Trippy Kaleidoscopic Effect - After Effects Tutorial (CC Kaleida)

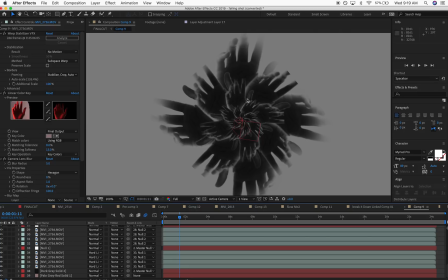8:05 And, you know, to get it to this specific with these many elements overlapping, I had to do it manually. I had to just, you know, literally duplicate each footage. With the footage, of course, we have that linear color key to get rid of some of that background that I was filming against.
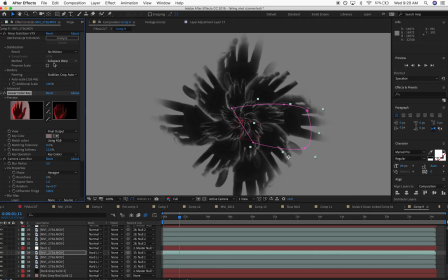8:20 Warp stabilizer to get rid of the motion, because I shot all of these actually handheld. And a lot of times that will cause issues because there's camera shake and stuff moves around. So I needed to take out the motion first. And that's essentially all I did for these hand layers.
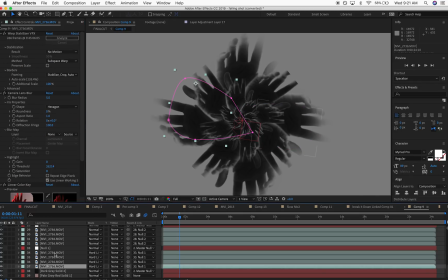8:37 And I just duplicated a bunch of copies. And you can see that I actually have them organized in groups. So for each layers, for each like scaled layer, I have four or so hands that are parented to a null object. And you can see that I kept doing this for all the instances that whenever I kept duplicating them,
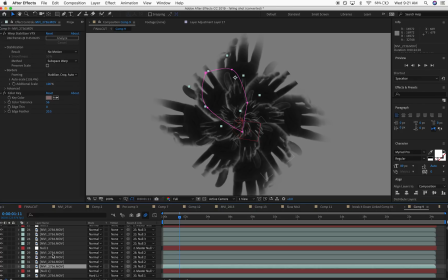8:55 I kind of kept the structure, because you can parent these individual groups to a null object, and I could just move that null object and just those set of hands. But then what I can also do is parent all of these null objects to a master null,
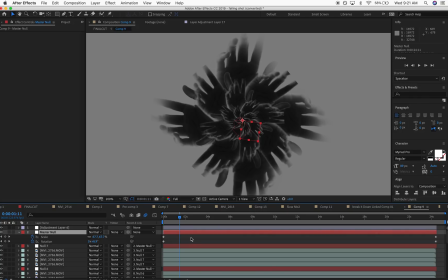9:12 which has my animation. So might seem a little intricate, might seem a little useless, but trust me, when you're dealing with this many layers and you're starting to build up some more intricate shapes, this sort of structure is gonna save you a lot of time and headaches, because then, let's say I wanna rotate maybe just this section.
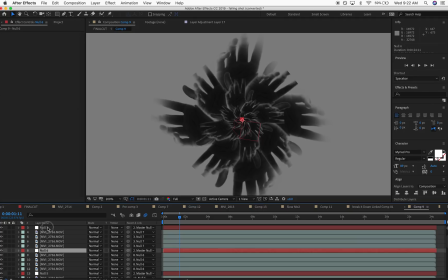9:30 To do that individually would take forever, but instead I sectioned off each layer or each section with its own null object. So I could even go in here and, you know, just change the rotation. So pretty cool trick. I think you can apply this same sort of structure for a lot of different things, and I hope that will be helpful.
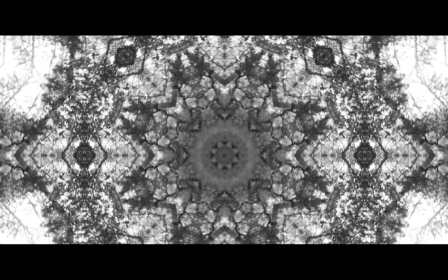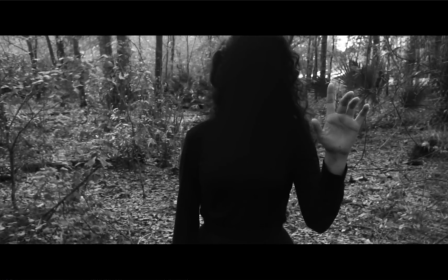9:56 few interesting things are happening here. You can see that there's a little bit to go over.
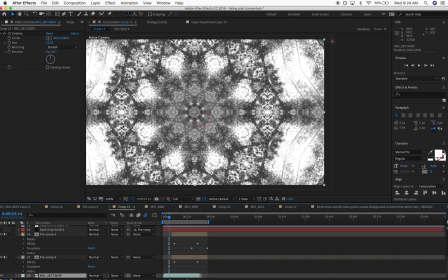10:01 There's a few pre-comps in here, but we're starting off with this footage. Let me just double click on it to show you the original. Essentially, we have this camera move.
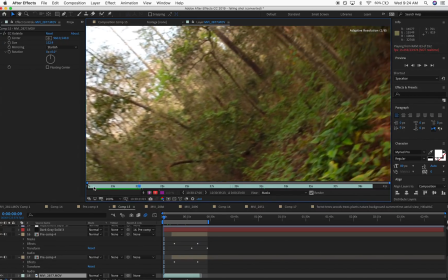10:09 You can see, again, I was handheld, and I just rotated the camera on its roll axis,
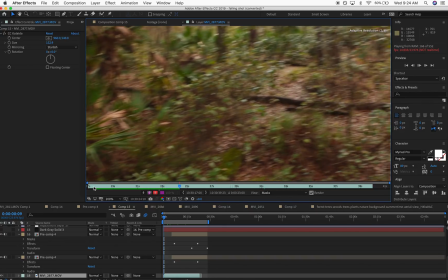10:15 and I just pan over to reveal our subject in the woods.
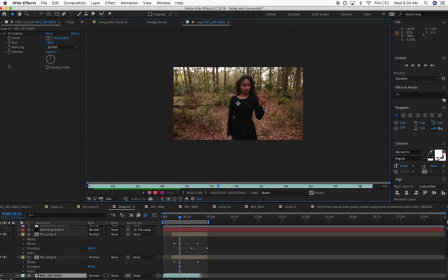10:20 And here she is, again, the same idea. She's kind of reaching out to us. This is the ideal place where she would be in nature, has more of a serene background, but she's still not free yet.
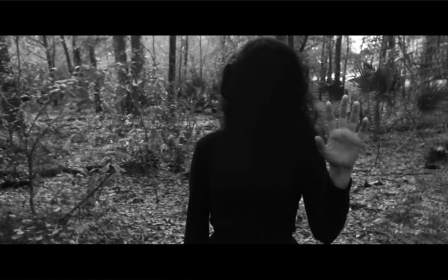10:32 So part of the ways of showing that will be to black out her face so that she's more of a silhouette, a shadow of what she wants to be.
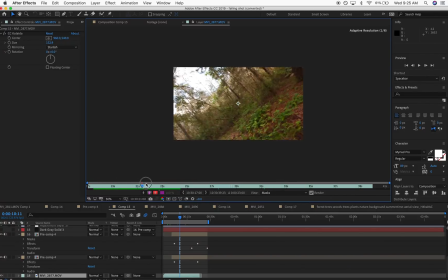10:40 And in the music video, to also further the idea of this transition, to enhance this pretty unique camera move, I wanted to play with this, and that's why I added a Kaleida effect to the beginning of this clip,
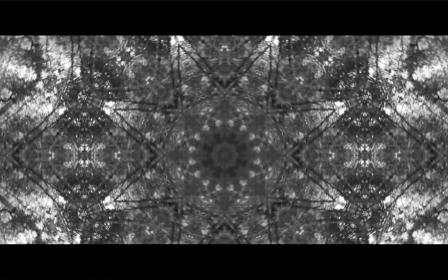10:50 which then transitions to the rest of this scene.
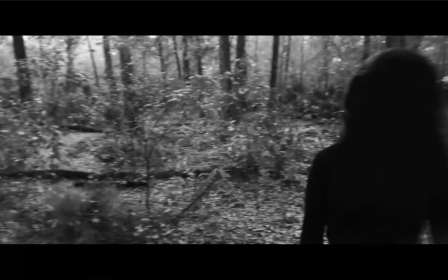10:55 So again, you can really use a very simple effect in so many different ways.
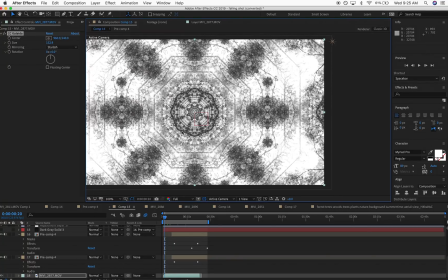10:59 It starts as this really kind of beautiful background. It's very intricate.
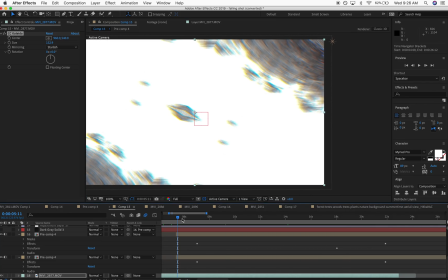11:04 I love all these patterns that it forms. And then as it rotates, we actually have a transition happen.
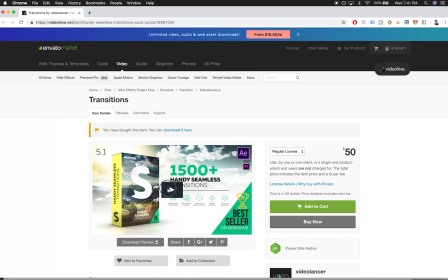11:11 And this is from a transition pack.
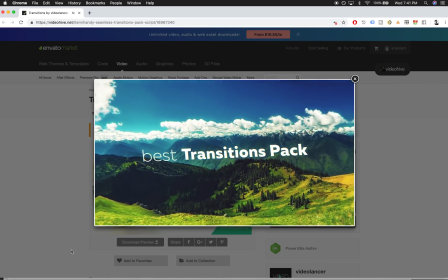11:13 And these are some of the first things that I want to show you in this series of how you can actually simplify your work,
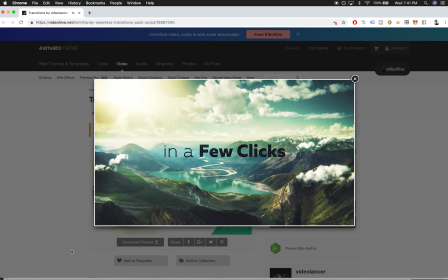11:21 making it seem that much more intricate by leveraging work that,
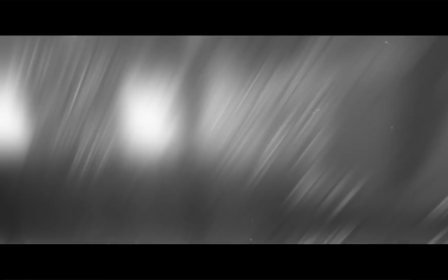11:25 you know, other people have set up in terms of plugins, in terms of transitions, assets, and tools of that sort.
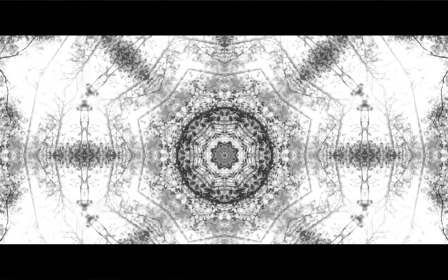11:31 So you can see that this transition, it's literally a kaleidoscopic transition from a transition pack that I reviewed before on this channel.
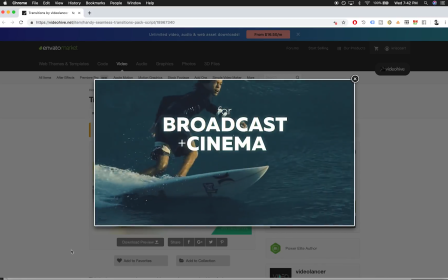11:39 But guys, if you haven't had the chance to check it out, these transitions, best out there, and I use them a lot whenever they make sense.
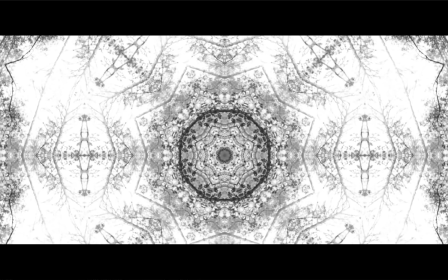11:47 And you can see that all those elements combined with the camera move now lead us into the scene in a really, really interesting way.
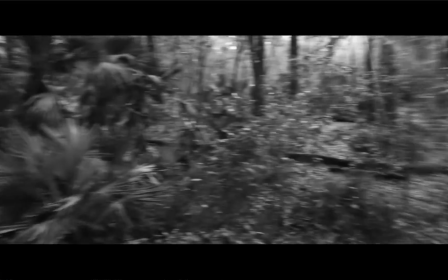11:54 The blacking out of the face, very, very simple. Let me just show you real quick what that looks like.
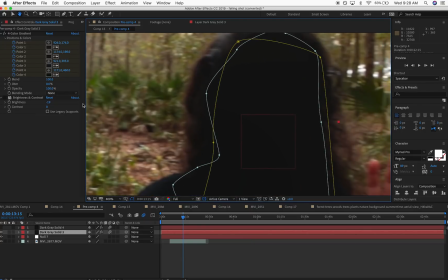12:00 If I go under the pre-comp here, all it is a dark solid.
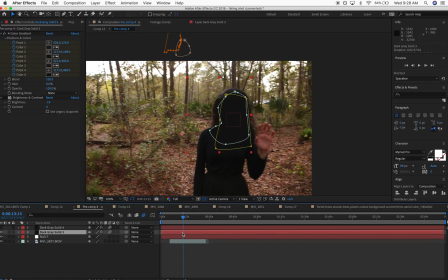12:04 It just took a lot of rotoscoping. Let me just expand the keyframes here. Yeah. Here's a null object with the general movement.